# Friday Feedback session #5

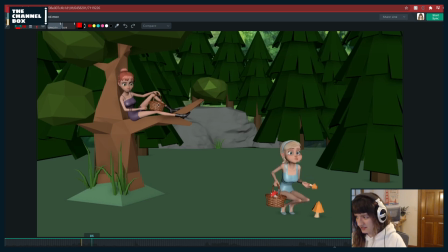But her hand coming down here is very, like, the spacing. Just check the spacing, like, on her hand as it comes down.
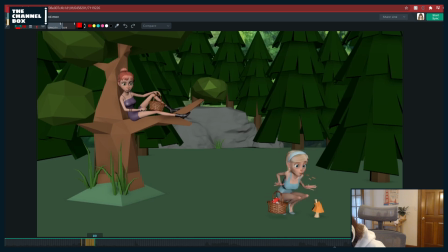it like slows here and then totally hits the wall and then like goes faster down. Like if I'm to ghost that. It's also kind of even.
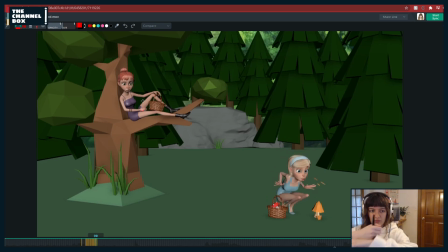So just make sure it's like it's on the basket and it's like boom. So it fast in to her hand because she's dropping it, you know. You can do a little slower than that if there's like tension on it, but she's kind of just dropping the hand, so I'd rather see it just kind of like
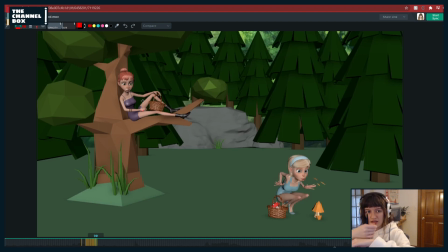the spacing get tighter as she goes to like rest it on her leg. So just watch out because it just feels a little floaty right now. So it's just a matter of literally like either making that key linear that when it hits contact or something else.
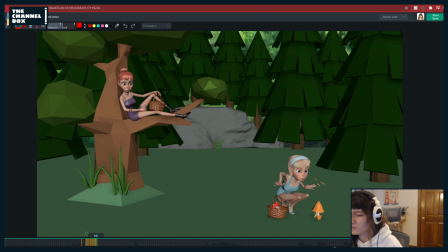So or just going in and finessing it. So just a little small note there.
Poison?
That's like a minute fix. So I like the face. Like I'm watching her right now, by the way.
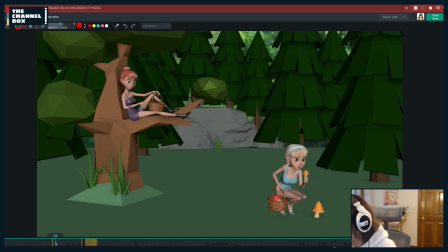Those kind of...
I like the bit of compression you have before she goes into this. This is really nice. One thing I would do is I'd offset the eyebrows to be 1 to 2 she's far enough away, I might do 2 frames. 1 to 2 frames sooner than the eyes are moving. So as she's like looking,
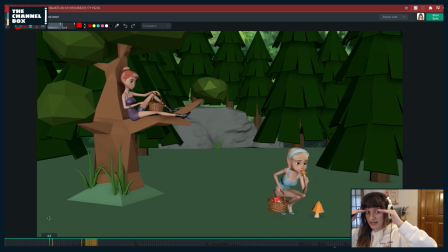the eyebrows are going to start coming down and then the lids are going to start coming down and then they're going to be closed and then the eyebrows are going to start coming up and then the lids start coming up. So just like offsetting that so you get like ka-chunk, like you just get a little bit more feeling. I talk in sound effects. You want a ka-chunk here.
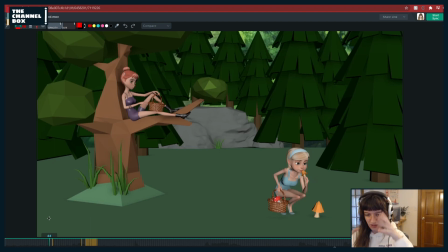But basically what I'm trying to say is you just want to offset that so it feels a little more organic and fleshy with the eye mask area. That's kind of one thing that I like to do when I start polishing, like super polishing, is offsetting the brows. And then I even get into like crazy offsetting where I'll offset the TY and yes, you get the ka-chunk.
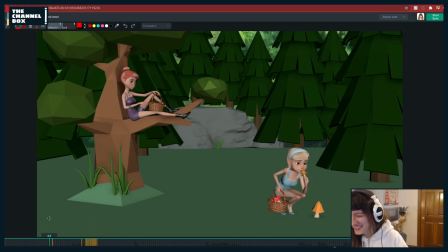Cool. You want a ka-chunk here. But basically like you want to offset sometimes the outer brows moving from the inner brow. So like I'll go in, sometimes I have to counter animate it to get that, but you don't want wavy brows, you know,
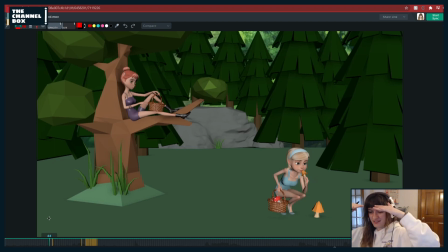you don't want them like waving around on their face, but sometimes just to get like a nice up and down, sometimes I'll have the brows like come down first with the inners and then the outer comes down later.
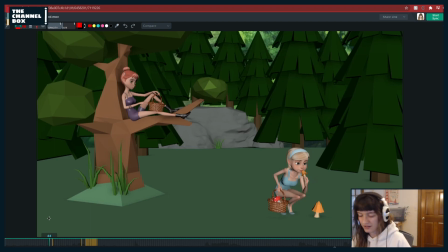So it just going in and it depends. It's very situational from shot to shot what I'll have do or like what the transition will be, but that's something to always keep in mind. One thing I also do too is offset the TX and the TY, especially of the inner brows.
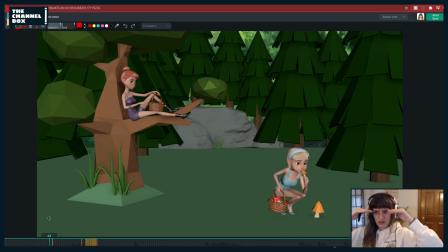Like when they're coming, if your brows are down here and they're coming up, you want them to come in X first and then up. And then the same thing if they're coming up and then down. If they're up and you want them to come down, have them come out in X first and then down.
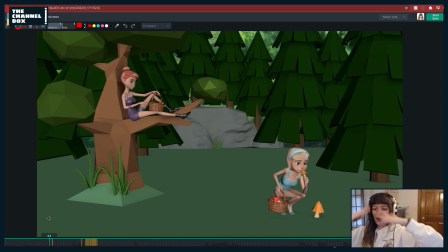And then back in X and then in Y. So basically like your X is going to lead trans X of like your up and down of your brows. And just it gives them a nice little arc. And you can kind of like overshoot the brows with that.
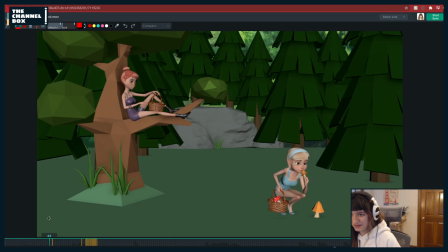And it makes a really nice fleshy feeling eyebrows. It makes a huge difference. It doesn't feel like it does a lot when you do it, but then you watch your whole shot and it's like, oh, it looks so nice.
So Those kind are poison? Those kind are poison?
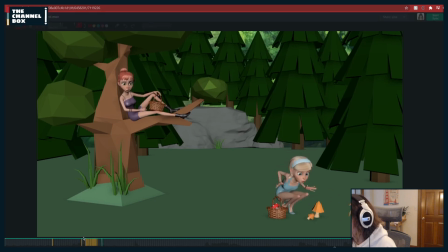I love the lip sync on her.
Now, those kind are Those poison. kind are poison?
Also here, watch out when she does this look. Right now it feels kind of, she's got like what I call a Barbie doll head, where just the head's moving and a little bit of the neck, but there's no sympathetic motion in the chest.
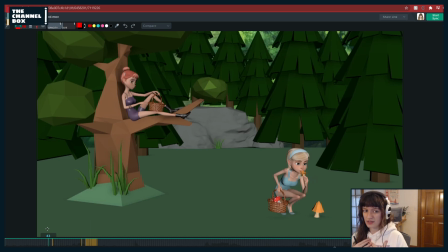And I'd like to see just a little bit of like rotate Y to like when she looks over. And it'll be a little bit delayed, right?
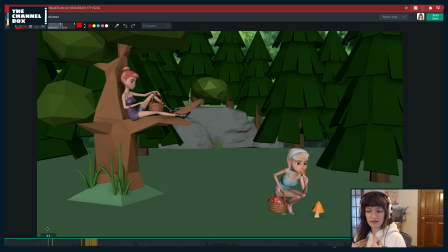So head first, and then 2 frames later, rotate Y of the neck, and then 2 frames after the neck is rotate Y of the chest just a little bit. So I would go in and add that like rotation.
Those kind are poison?
Now I'm watching this girl.
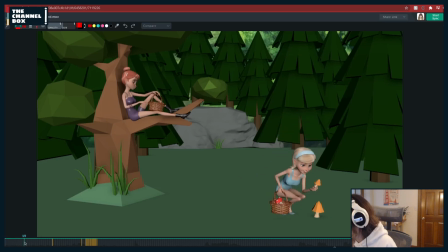Little polishy thing. I'm trying to give you what I call like 10-second fixes of stuff that you can go in and just put in and they polish up and just like all those little noodly things that plus a shot,
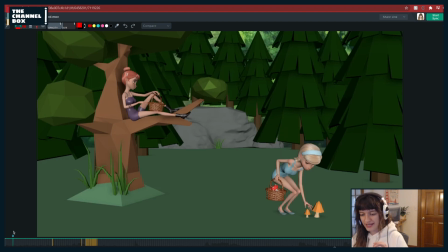the extra 10%, but also don't take an hour or 2 hours to do. So one thing here when she grabs this, one thing I always like to do with grabs, I talk about it a lot, is hit. Sean Sexton talks about this. He's the one that taught me it. Is basically when you have a character grabbing anything, always have the hit.
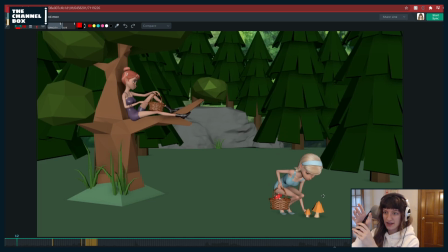You know, if they're going for it, like in the hands like this, have a hit, and then the fingers splay out, and then they grab, right? So instead of just this, you get So you get that flash of like, you can even see it when I just do it, you know, roughly with, you know, a pen.
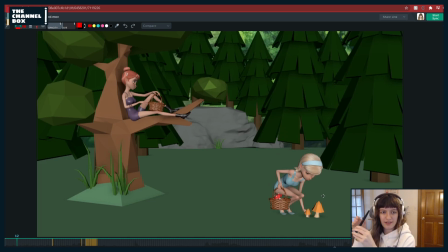This just, you don't read the grab as well, as clear. But when you have a little bit of like, you have that just flash of like the fingers coming out, it just makes it a little bit easier to read, right? So, and you, honestly, it can be 1 frame sometimes.
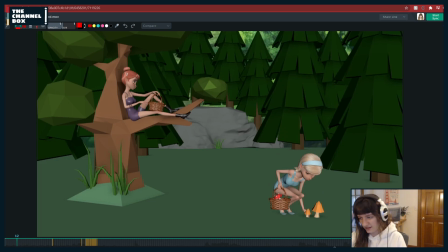Usually I like to err on the side of caution and do 2 frames of it, but so here, I would flay the fingers out. And then right to this.
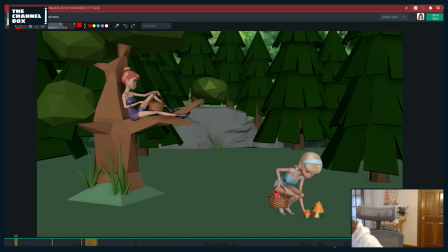You know, because you already kind of have this. And like here, I might keep them out a little bit more.
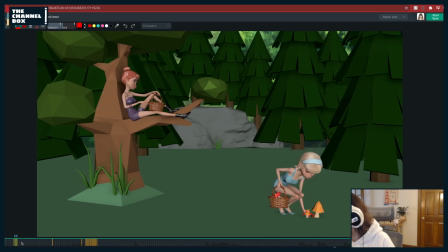Like that might be too much what I drew, like too far out. But the general idea of like them coming out. Hello, Philip.
Those kind are poison.
Also, a little thing, I would use bin bows to like smooth out this knee.
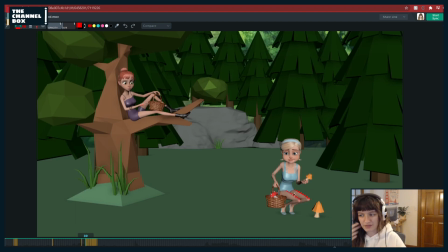Aya has really annoying knees. You'll probably have like, I don't know if you're planning to have like dresses or like sims on them, but just even the dress, like if you have cloth sim on top of that, I could, if depending how thin the material is, I could kind of add a weird little dip to it. So just for cleanliness sake, round that out a bit with some bin bows or Poison? whatnot.
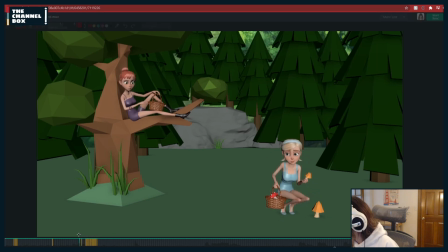Those kind are poison.
I would, a little,
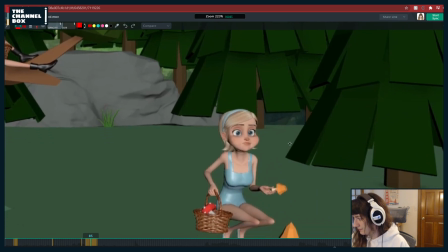You're doing it a little bit, but I feel like there could be more like reactive, like eyelids to the cheeks. Just kind of like trying to round out. Also, my pen is not letting me draw that small, but
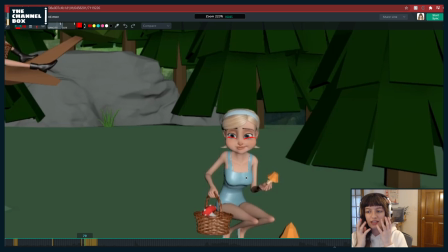basically just like rounding out those eyelids coming up, because like those cheeks are so big and she has like so much, they're so exaggerated. You want to see them like push up, right? Like when I do that, like my lower lids round out a bit, like crescent moon this way.
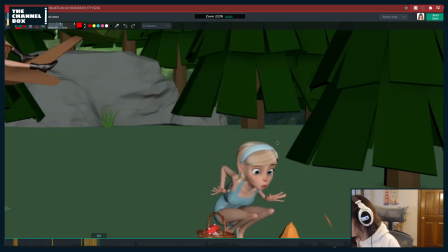So I would try to just get a little bit more of that. And then here, I would still, like, you're still trying to get that shocked expression, which you're basically doing with like the upper eyelid,
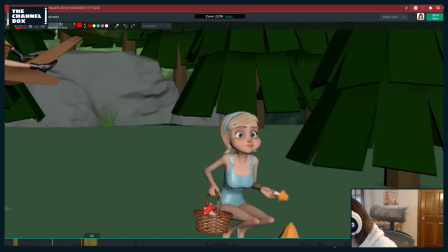but I might still try to get,